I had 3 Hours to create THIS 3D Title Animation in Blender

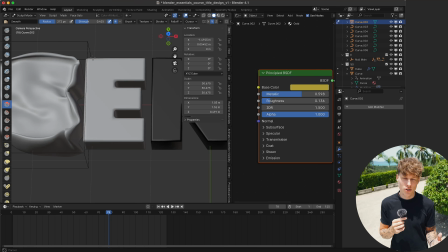249s
To the second E, I applied a remesh modifier so I can smooth out the letter, and then I added a normal gold material.
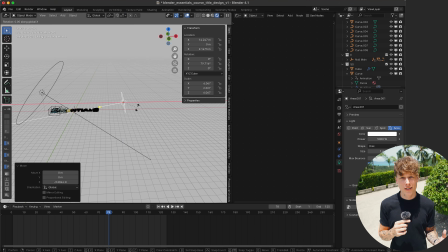255s
Afterwards, I added a very simple 3-point lighting setup to check the general aesthetic of the scene.
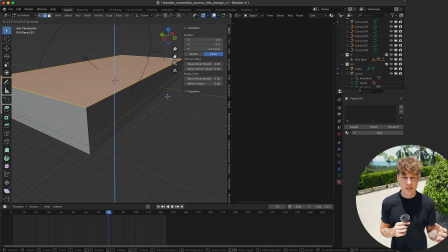260s
As there was still a bit of light missing, I created a cube, deleted the top face, and put it beneath the font.
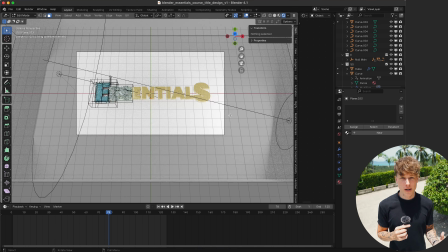265s
That way I had a lot of light reflections. As I needed the font on transparent background, I set the visibility of this box to hold out. That way it's not visible in the final render, but it still reflects the light as I needed to.
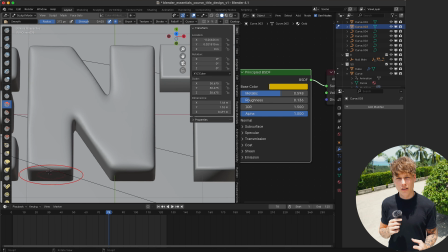276s
I also added a remesh modifier to the letter N, smoothed it out a little bit, and then afterwards added a displace modifier.
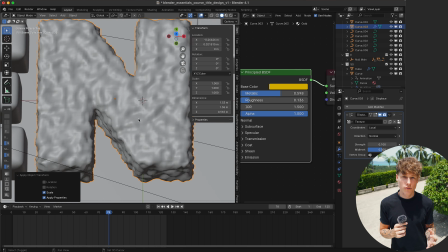282s
That way it had a very bumpy surface. I connected the displace modifier to a null, that way I could also animate the bumpy surface of the letter. I added a very simple red material to it, that way it looked like the planet from my basic motion design module.
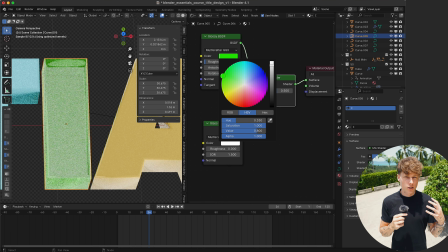294s
The T got a very simple blue shiny material applied to it. The I got kind of a glossy material, which was a mixture out of a glass and a glossy texture node again.
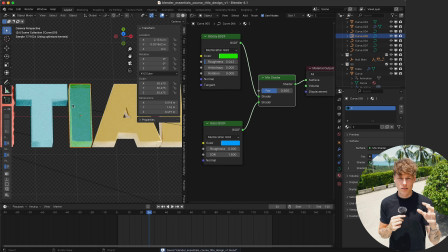301s
This way I played around with the reflection color, so you get some cool color tones depending on how the light impacts on the letter.
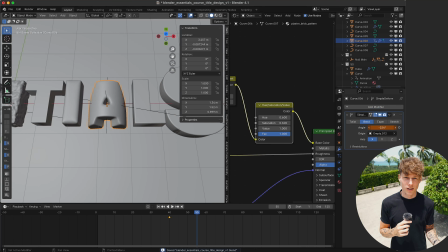307s
The letter A got a brick wall texture applied to it, and the simple deform modifier, as that is something that I'm playing around with in the surreal environments module of my course. I still wasn't 100% sure on what to do with the letters I and L, so I carried on to other letters before I decided on what to actually do with them too.
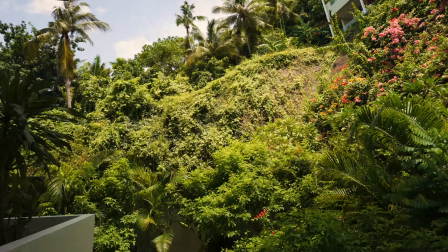323s I beg to dream and differ from all eyes.
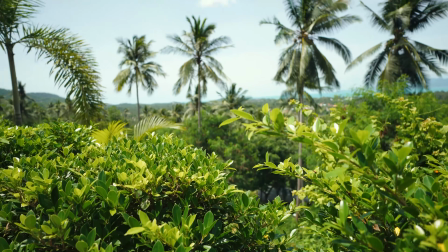330s It's the dawning of the rest of our lives.
I then continued on to the last letter, which was the S. I gave it a rough rubber material, remeshed it,
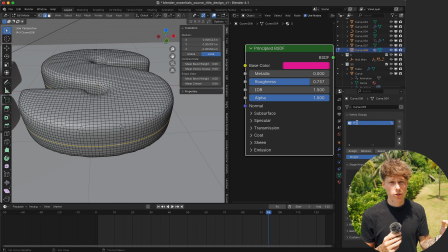340s
I selected the outside edges, gave them a vertex group, called it pin, gave it a cloth simulation,
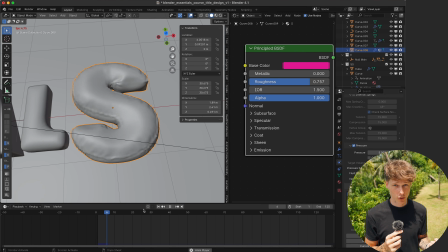345s
and chose pin as the pinned vertex group. Then I animated the pressure property.
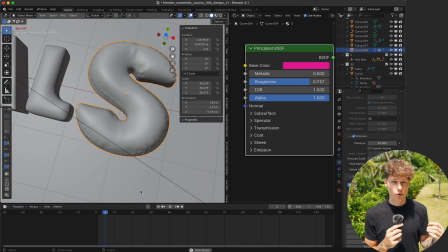350s
That way the letter was blowing up and subtracting over and over again, which kind of gave it a very cool balloony type look. I actually later on switched the materials from the I and the L letter,
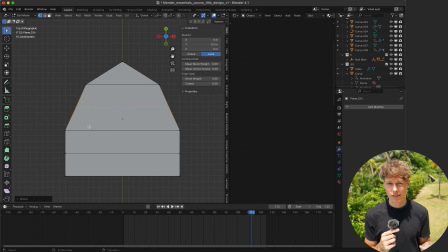359s
but at this point I gave the L a green material and created some leaves as a particle hair system that I can put on that.
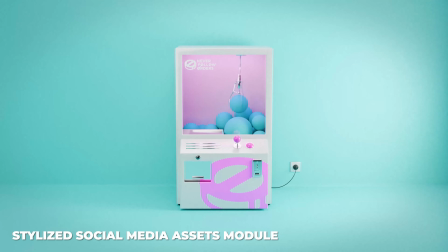366s
I actually stole the grappling hook from the stylized social media assets module and pasted it into my scene.
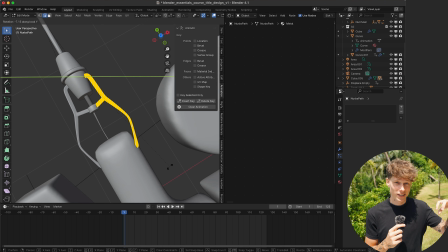372s
That way the grappling hook could grab onto the letter L and actually put it in place.
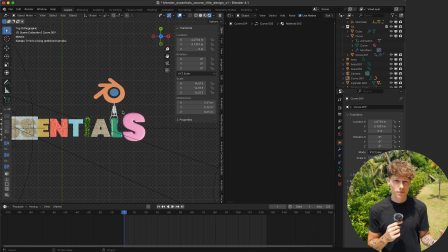376s
Afterwards I imported the Blender logo as an SVG, extruded it, gave it the normal logo colors and put it on top of the grappling hook.
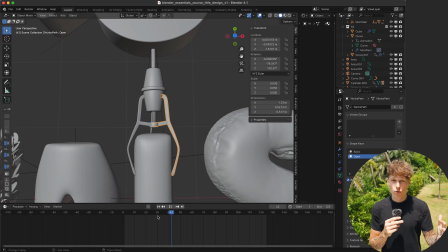383s
At this point I switched the materials from the letter I and the letter L, as the grappling hook was a bit more visible when the L had a very clean material. That way I gave the leaves to the I. After I was done creating the main title design in Blender,
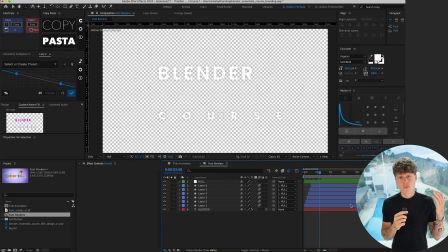396s
I exported the frame, put it into After Effects, animated the remaining titles, rendered those out on transparent, and imported them back into Blender using the images as planes function. Why did I do that?
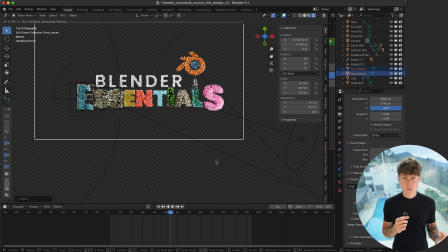406s
This way I could animate a camera movement inside of Blender,
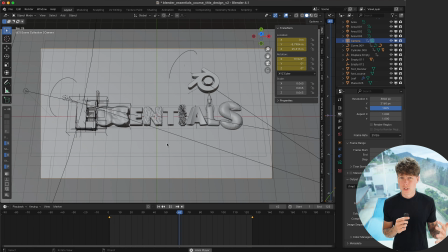409s
and I didn't have to imitate or retract the footage in After Effects to place the text and have the same movement.
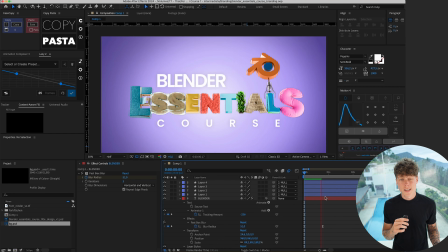416s
As I was finished, I rendered the whole thing out, put it in After Effects, and did some color grading, and chose the color for the background. So, did we get all of this done in time? Let me check. Very close, but we did it. It took me 2 hours and 50 minutes to finish this whole thing. So it went fairly quickly.
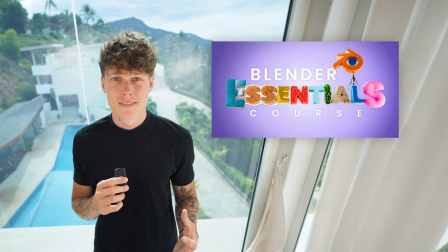436s
As I only needed the main branding for the launch of my free school community, I afterwards sat down and created a little teaser for the whole course, using the tile animation as a reference for the color and the style.
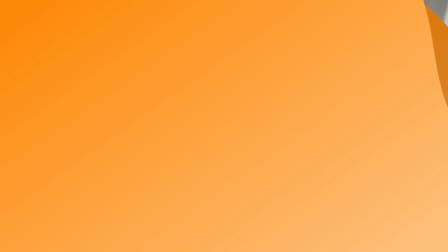447s
So here you go, take a look at the final teaser for the Blender Essentials course. Oh hey guys, little announcement. I just launched my free school community, the 3D Kitchen Masterclass.
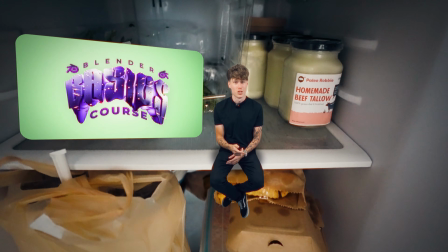461s
Inside you will find my Blender Basics course, which is for everyone who has never used Blender before.
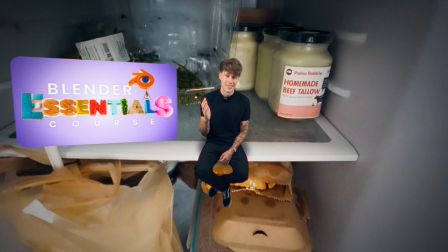465s
And the course that we're going to be creating the title design for, the Blender Essentials course, is also going to be available inside of the community.
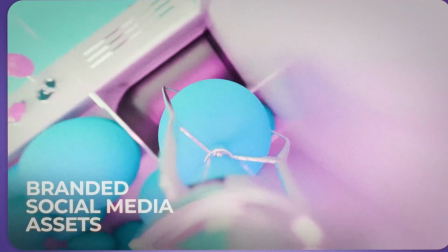473s
This course is packed with 7 different animation styles that are going to help you charge more for
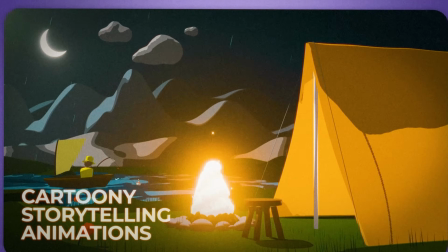477s
your 3D projects and give you the skill sets to tackle any upcoming client projects. We're soon going to be starting with weekly Q&A and feedback calls, and you're going to join a community of like-minded 3D creators.
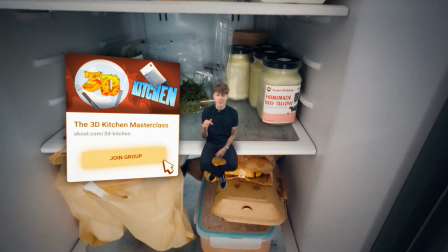489s
Join the 3D Kitchen Masterclass now. It's the first link in the description. See you guys there.